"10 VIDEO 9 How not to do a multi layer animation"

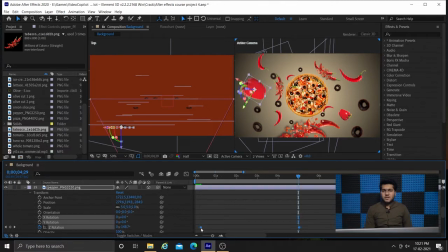250s
Although both the objects are moving with the same speed, but in reality this is the illusion we get, that the object which is away always moves in slow speed. So for creating that 3D illusion, we are doing the same thing.
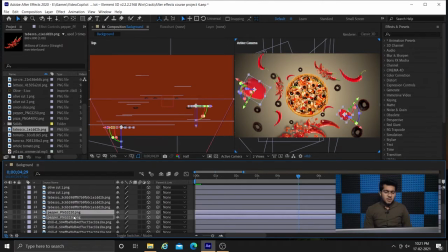268s
We are creating our rotation keyframes for both the pepper layers, but we are keeping this thing in mind that the rotation for our near layer should be more and rotation for the far layer should be less.
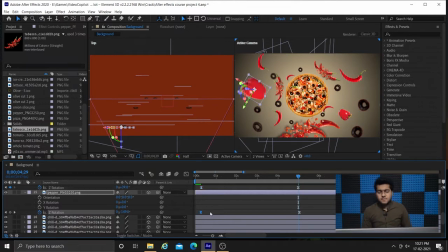Now you can see we have applied both keyframes
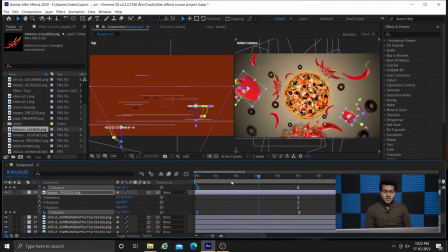and both our paper layers are now rotating in a very mild fashion.
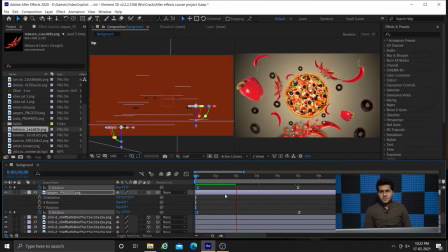315s
And it is also giving these layers a 3D kind of feel, because previously they were too static, and whenever there is too many static layers, they always look like 2D layers in these situations.
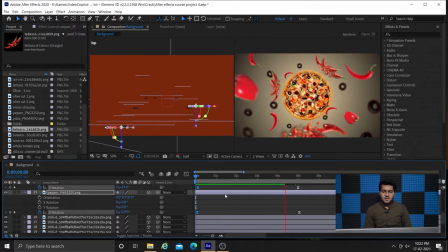332s
So we need to add little bit of feel to these layers, so that is why we have added slight rotation, and we have also played with the rotation value. Our front paper is rotating in much higher degree, and our previous paper,
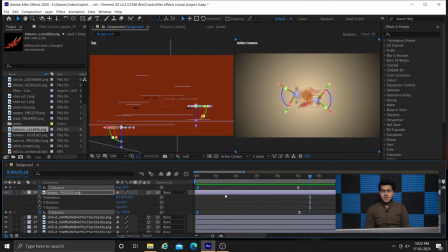350s
that is the paper which is away from the camera, is rotating at low angle.
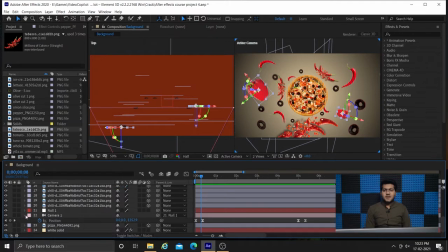356s
So it is again creating an illusion of depth of field.
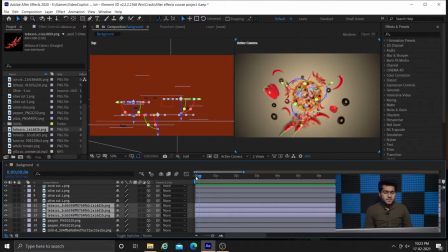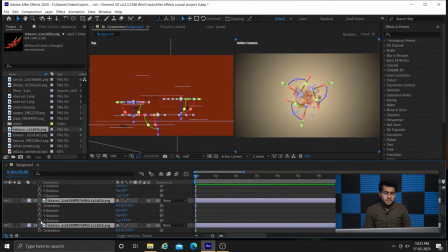Now I have selected all the bursted chili layers, and this time we want to apply
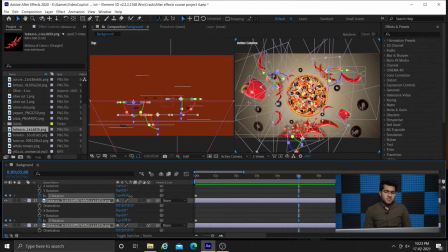388s
slight clockwise rotation, and as you can see, all these layers are placed in circular fashion, so we can apply similar keyframes to all these layers.
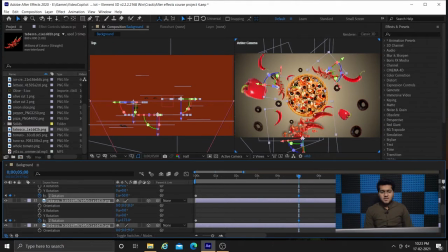400s
So that is why I have selected all the layers together, and I am applying same keyframing to the rotation parameters of all the three layers. It will not only save us time, but it will also synchronize the motion of these three layers, so that our burst effect looks more prominent.
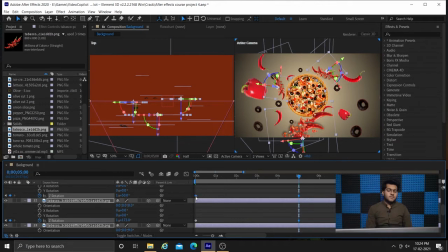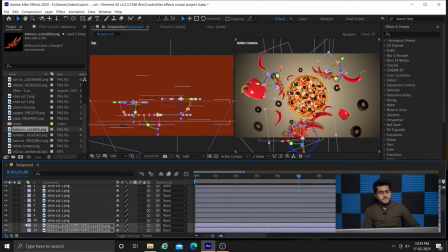Now you can see we have all these olive layers, and there are too many olive layers.
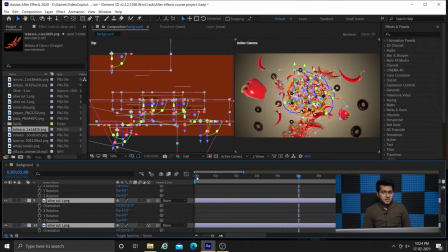453s
Now you can see we have all these olive layers, and these olive layers are so much, and you can see we have so many olive layers. So first we can select all these layers, and we just apply bunch keyframing.
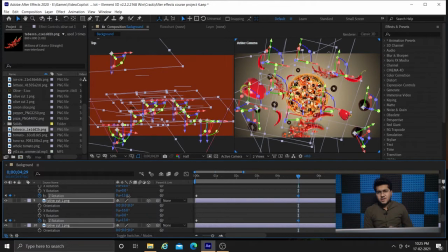473s
So you can see by changing the parameters of only single layer, we have applied keyframes to all these layers. And how we have done that? We have selected all the layers first, then we have selected the parameter of any one layer,
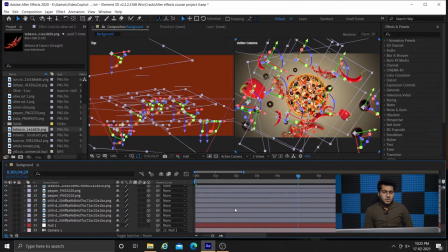491s
and we have changed and we have applied keyframing to that layer, and that same keyframing is applied to all the layers.
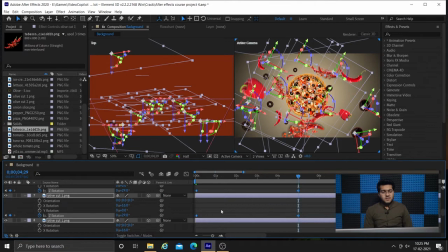498s
But you should keep in mind, sometimes overdoing this batch keyframing is not good for you, because whenever we have small layers, in that manner it can work.
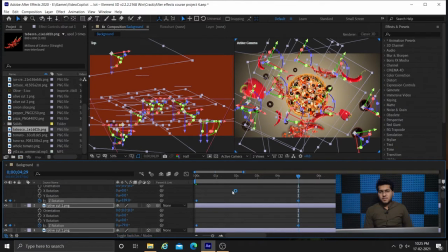512s
Like you can see in previous function, when we have applied bunch keyframing to all these burst layers, they looked good.
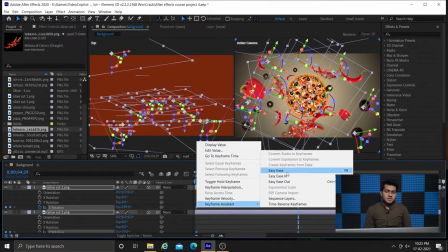519s
But now, since all these olive layers are
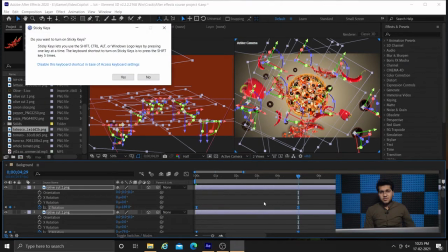524s
moving in different direction, and also they are present in different sides of pizza,
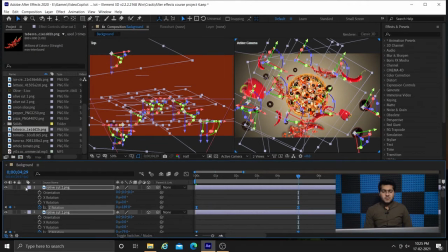529s
if we apply same kind of keyframing to all these olive layers, they will not look good.
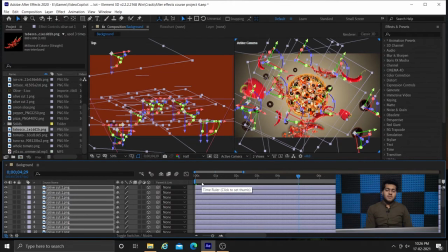537s
Although we have applied the keyframing, but when I will play this keyframing, then you will know what I am trying to say.
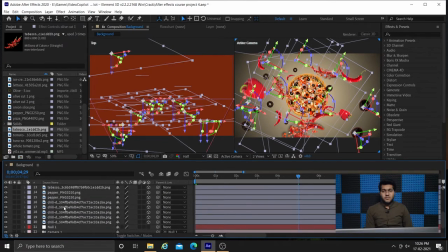545s
Some of you might be thinking it is such a time saver that we can apply direct keyframing to multiple layers, but it is not good every time. You need to select when you want to apply batch keyframing and when you want to apply single keyframing.
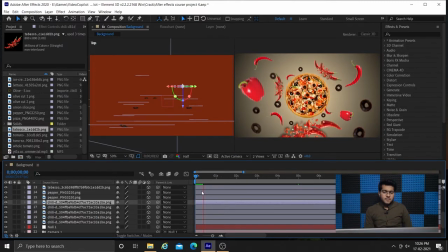And when you develop that mind of selection, that when you need to choose bunch keyframing and when you need to choose single keyframing, at that time your editing game will improve.
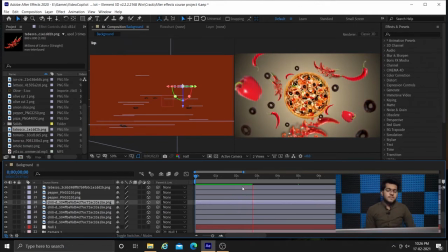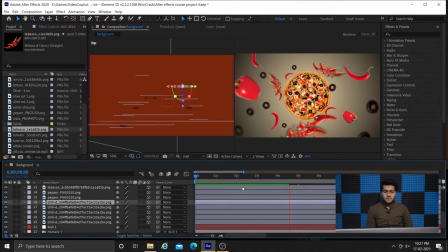As you can see, when I play, since we have applied similar keyframes, the olive layers which are present to the left are moving in right direction due to the splash,
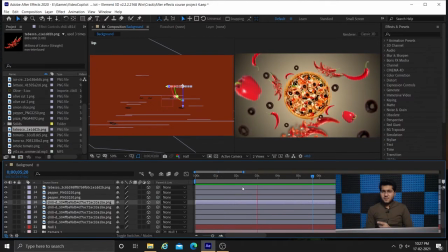612s
but our olive layers which are present in right of the pizza are also moving to the left direction because we have applied same keyframing. So this thing I was talking about, although it has saved our time by applying keyframing to all the layers, but sometimes we do not require that.
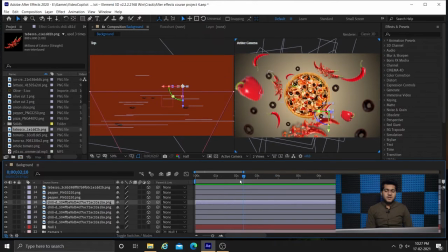632s
So another way of doing and saving our time is that we need to divide all these layers into bunch. Like we can divide all these olive layers into two bunches. One can be the layers which lie to the left side, other can be the layer which lie to the right side of the pizza,
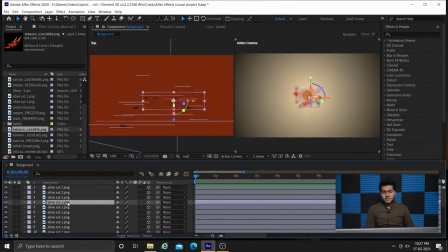651s
so that we can apply different keyframing to the layers which are to the right, and we can apply different keyframing to the layers which are to the left. So when all these layers will play, they will create a realistic kind of effect.
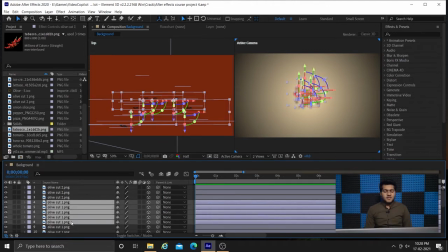667s
Currently they are looking too much of animated. Currently they are looking bad because all the layers are moving in same direction,
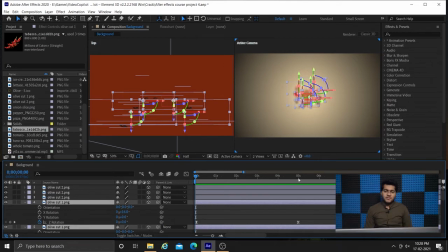676s
and this is completely ruining our effect of 3D splash. We want that all our ingredients should be moving away from the pizza such that there is a burst.
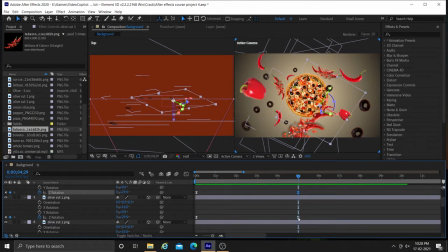And we want that all the ingredients should move away from the pizza due to its rotation.
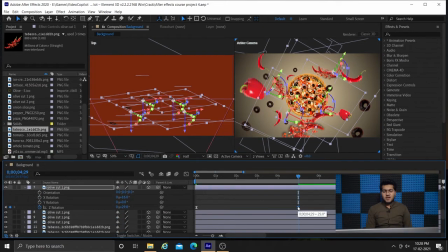703s
But in this, you can see all the layers which are to the left are following that,
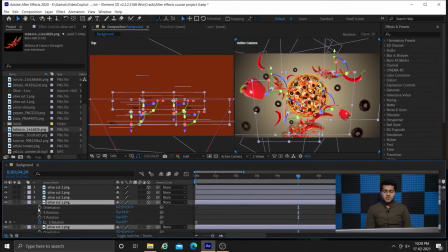710s
but all the layers which are to the right are not following that. So we need to correct all these things. So now we have bunch selected our layers. We have selected some of our layers which we want to change. We have not selected all the olive layers.
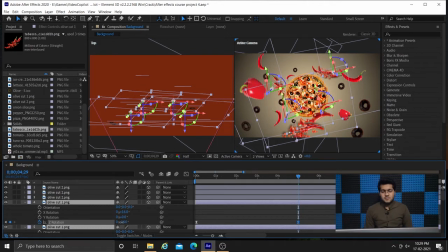729s
We have only selected some of those layers for which we want to apply different keyframing.